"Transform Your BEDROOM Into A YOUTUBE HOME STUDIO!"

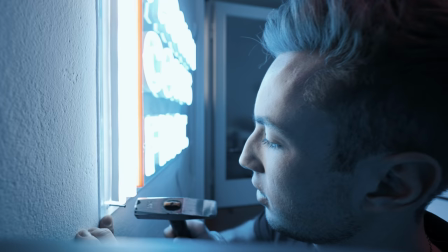Ow, fuck!
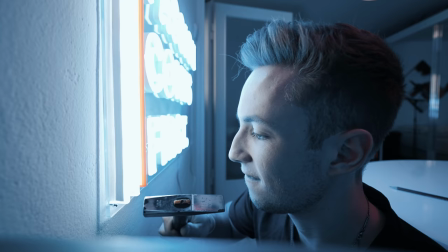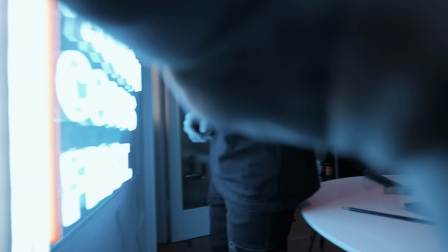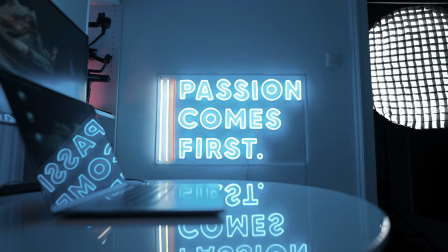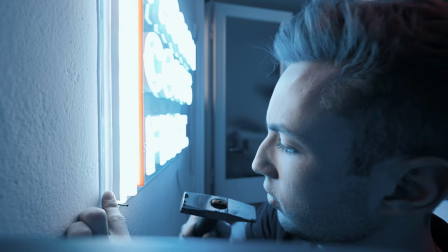Alright guys, so the sign is up. It's been a little bit more effort than I thought, probably just because I suck at mounting things.
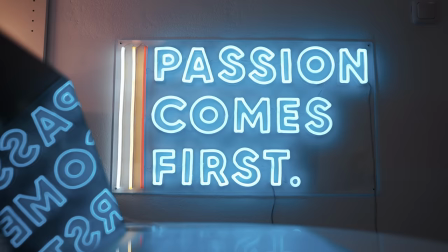But yeah, I think it looks super epic. The only thing which would have been nicer is if the color of the blue tone would have been a little bit more towards cyan than just like purplish blue, but that wouldn't really be a big problem to fix and post because I can easily just adjust the blue tones without changing my skin
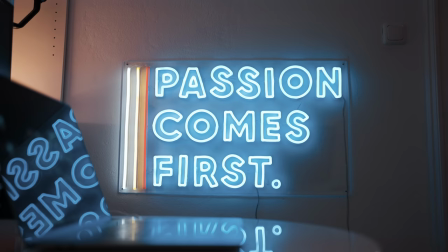tones. So it's still going to look good on camera. And yeah, why did I go for passion comes first. I think that this is like the mindset that I'm trying to live by each day when it comes to work because there's a lot of things distracting yourself in the creative industry when it comes to your passion. It's either money or fame or all that kind of stuff, but I think that you should always stick to what you are really passionate about and what you want to do for yourself. Adapt that mindset if you want to be happy in the creative industry. So yeah, I think that it fits perfectly for what I'm trying to do here on this YouTube channel.
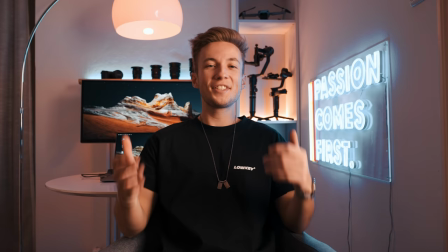And now, let's look what it looks like in camera. Okay, so this is what the finished setup looks like.
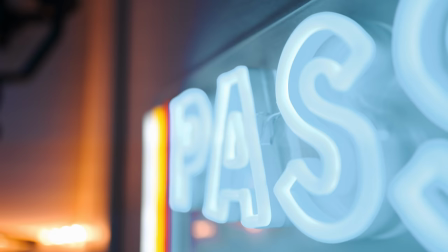I think that the neon sign comes in really well here, it just fills up that space on the wall, and also on top of that, it's an additional light source for the backdrop.
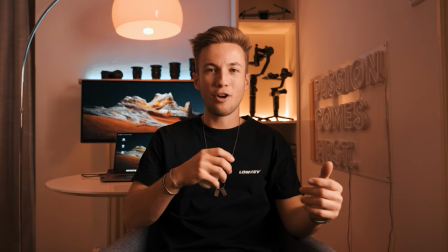And I actually saw that they sent a remote with it, off and on.
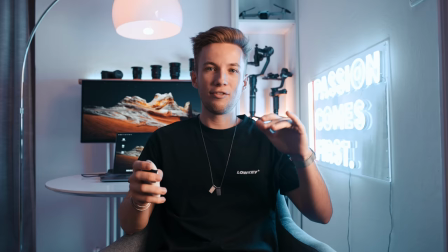Yeah, I even have some different modes in it. Flickering, I would say. Blinking.
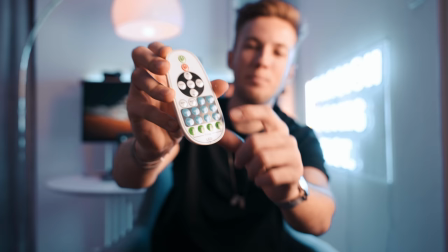Obviously, I wouldn't really use those modes, but I have different percentages, so I can actually dim the light,
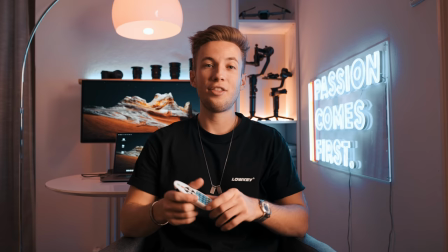put it to 10%, put it to 100%, which is really, really useful when I want to kind of even out the light sources in the backdrop. Thanks to Ash and Sketch & Edge, which is his neon sign company, for sending out this one. If you're also looking for a neon sign, definitely make sure to check out the link in the description, you will find a link to their website.
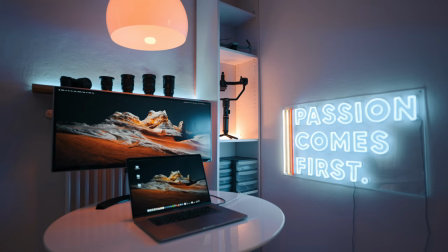So, yeah, that is how I transformed my bedroom into a small YouTube studio.
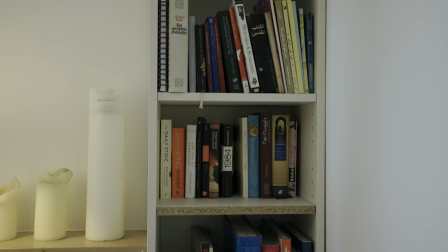I still can't believe that it used to look like an old, dusty library, like, just one day ago. I really enjoyed putting up all of this stuff, and it made me realize again how important lighting actually is for your videos. It's not that important if you shoot in 4K or 8K. If you also have a cheap camera and you have a good lighting setup, you can still create really, really high-quality videos. So, that's it. If you don't want to miss out on any of the upcoming videos, make sure to subscribe to my channel and also turn on the notification bell.
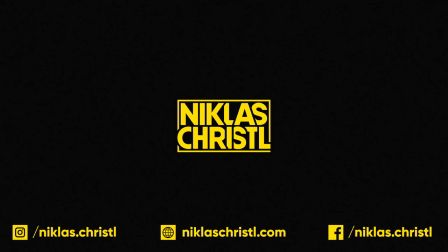And yeah, I'm going to see you guys in the next one. Peace out. Bye. Bye